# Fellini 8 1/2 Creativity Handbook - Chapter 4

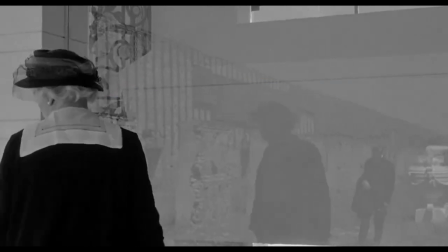In the film Eight and a Half, while the protagonist Guido is in bed with his lover,
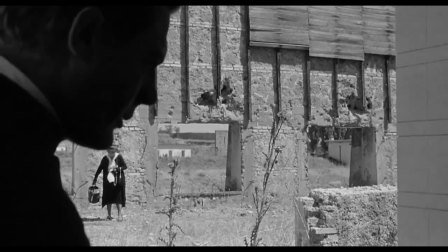a mysterious character appears on one side of the room, seemingly wiping a surface that does not exist with a cloth.
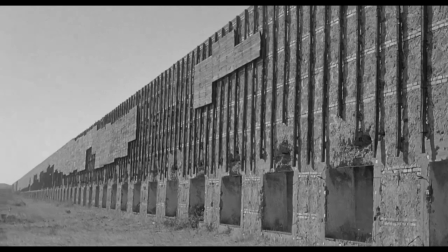This character is Guido's mother, who leads Guido to another level of the story, out of reality and into a dream.
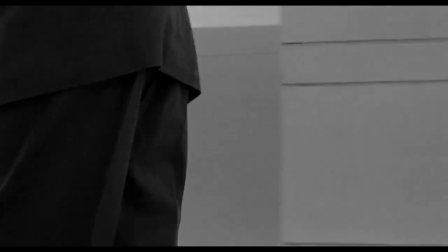The place of reality where Guido falls asleep is the hotel room where he is in bed with his lover,
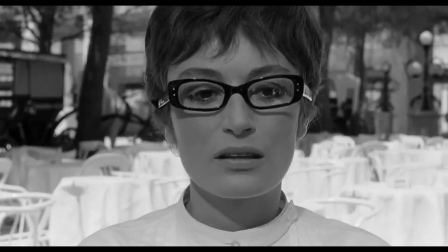and the dreamlike place he transfers to is a cemetery, more precisely the mausoleum where his father rests.
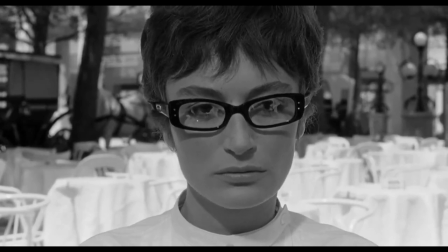The examples are countless. In addition to this scene, we can see, for example,
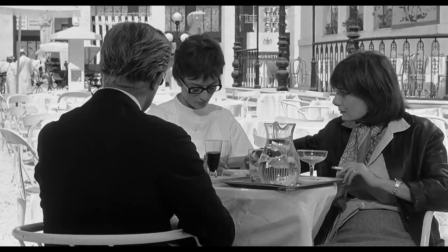Guido waking up at the beginning of the film from a dream in a medical studio surrounded by doctors.
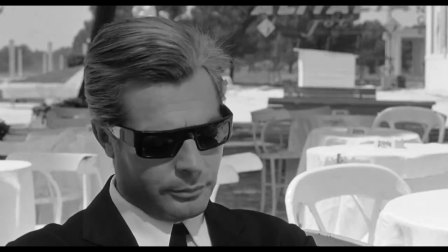But even more impressive and revealing of Guido's psychology, in the scene at the bar, we see the world around him transform seamlessly.
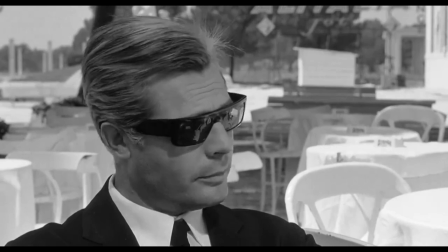Remaining motionless in his chair, with just an act of his imagination,
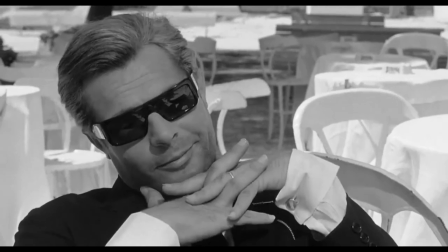Guido transforms the real situation in which his wife is furious about the arrival of her lover
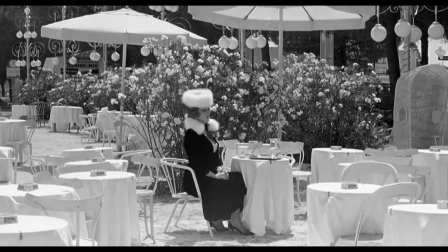into a fantastic situation where the two women meet and become friends.
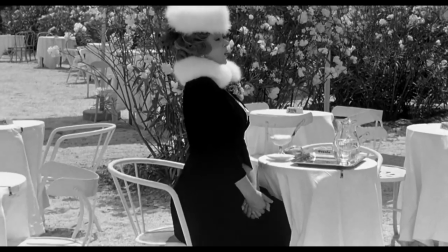The film is full of these passages between different levels, from reality to fantasy, from dream to lies, from presence to escape.
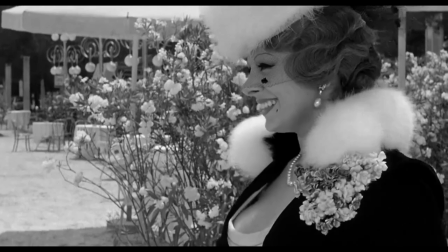Fellini's cinematographic style lacks narrative linearity, which demands and produces this multidimensionality.
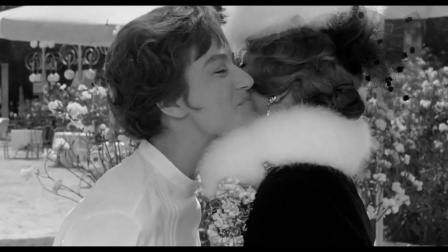Guido moves from one dimension to another, as if he were leaving one room and entering another,
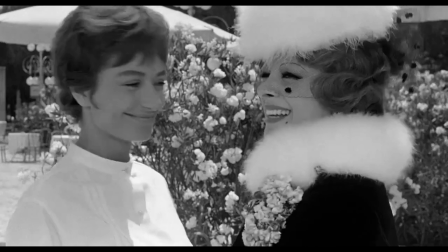mainly with the aim of chasing some fantasy or escaping some responsibility.
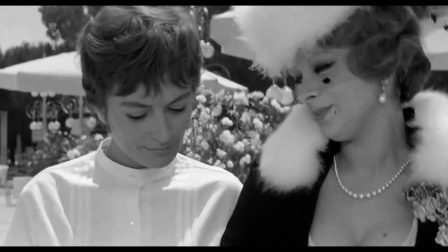Guido, and Fellini with him, is playing a game that is too complex for the other characters,
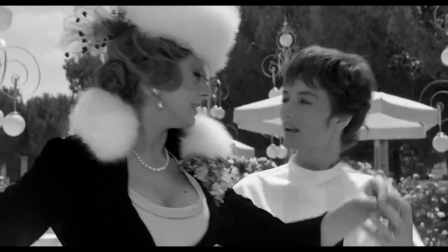a game in which others can only follow him to a certain extent, a game similar to the tridimensional chess game in Star Trek,
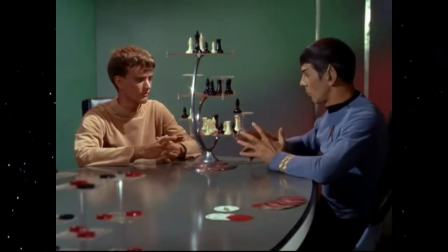whose rules are clear to the actors on stage, but difficult to interpret for television viewers.
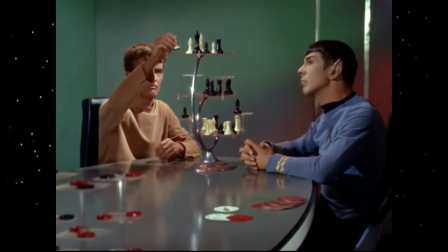Of course, in cinema, the idea of transition is linked to the passage from one scene to another.
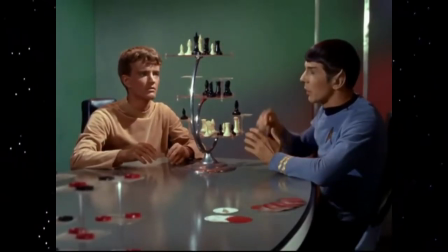Can we consider the scenes of a film as if they were different rooms of an apartment?
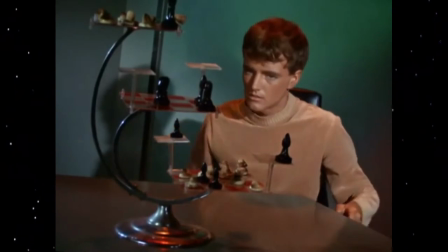The epitome of the idea of film editing in the history of cinema is reached by Alfred Hitchcock in the shower scene in Psycho,
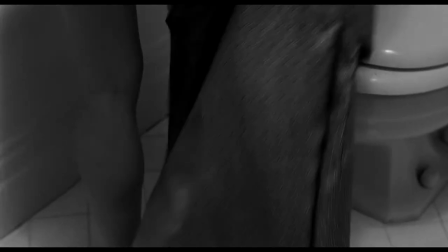where in a few seconds the editing proposes a large number of cuts and scene transitions.
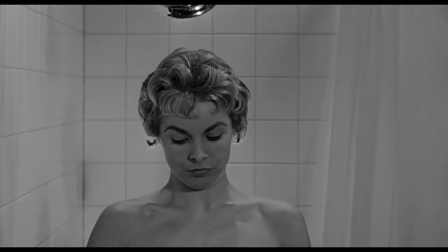The idea of a cut is perhaps ironically used by Hitchcock here as a metaphor for the knife attacking the actress.
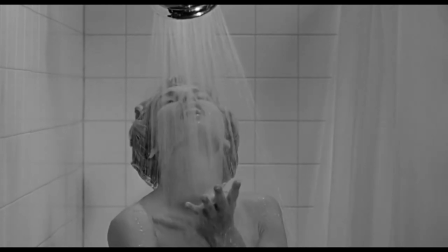What is Hitchcock's intention in this furious succession of image changes? he
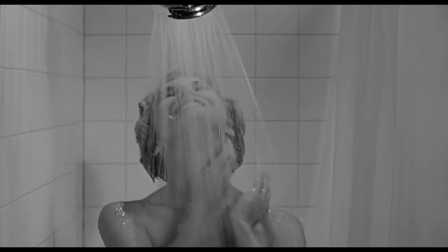probably wants to create a sense of confusion in the viewer to make him feel helpless,
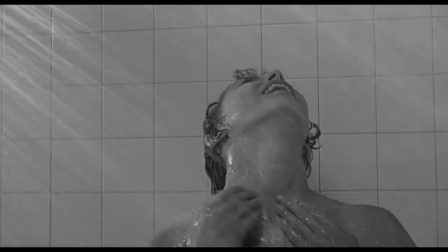to reproduce a situation in which a traumatic event disrupts the perceptual abilities of the victim.
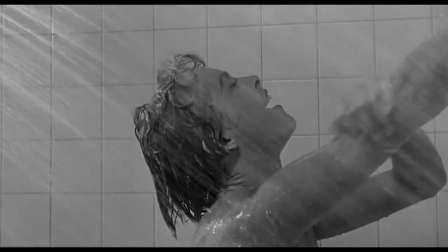What is, in fact,
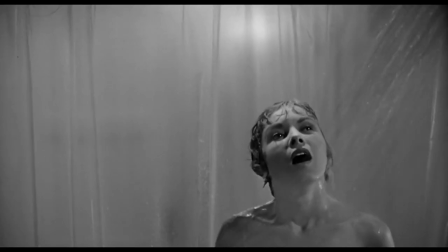the minimum level of perception that allows one to understand an image before falling into pure paranoia and regressive passivity?
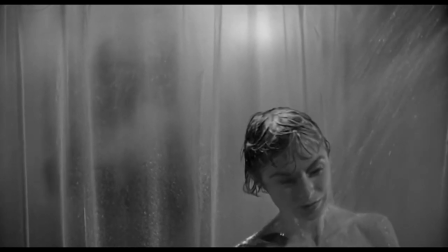When we look at a painting or a photograph, or generally at a static image, we can think of two different types of gaze,
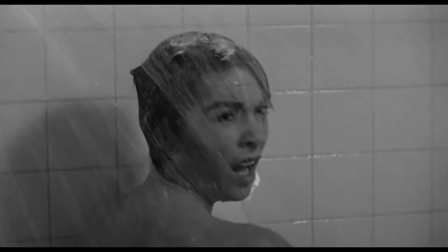an immediate synoptic gaze and a linear gaze that travels through the image one detail at a time as if it were a labyrinth or,
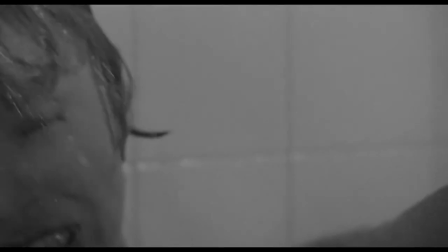to speak in mathematical terms, a peano surface.
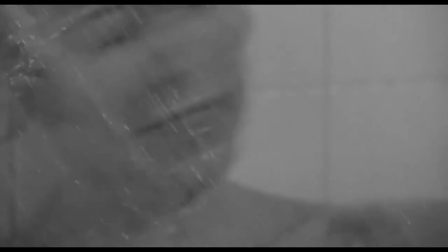For each of these two gaze operations, the synoptic and the diachronic one,
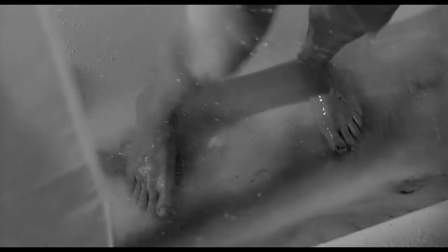a minimum time is necessary for focusing in one case and for the eye's journey through the image in the other,
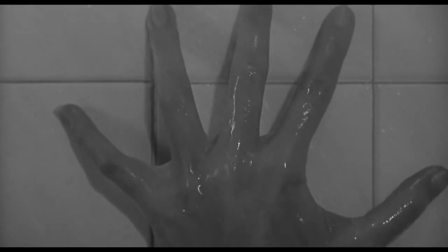a time that in the case of fixed images can be managed by the viewer and is instead completely managed by
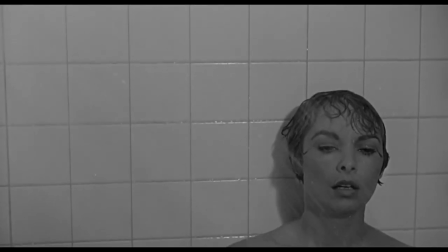the director in cinema. It is the director who decides how much time to assign to focus and to the eye's journey through the image,
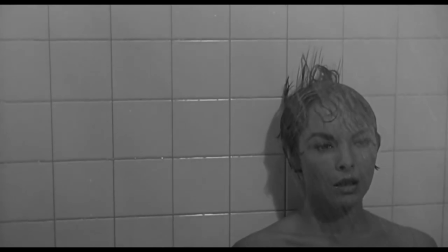who decides whether to give the viewer time to assimilate the image or not.
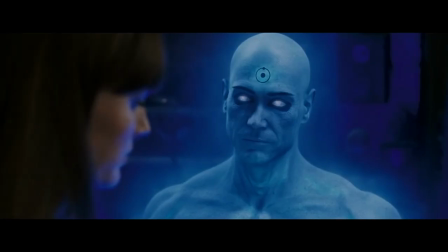The viewer might feel like Lori Jupiter in The Watchman when she is transported too quickly from one dimension to another by Dr. Manhattan.
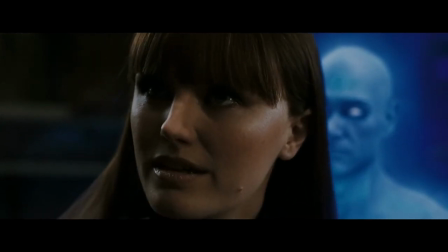I have to go.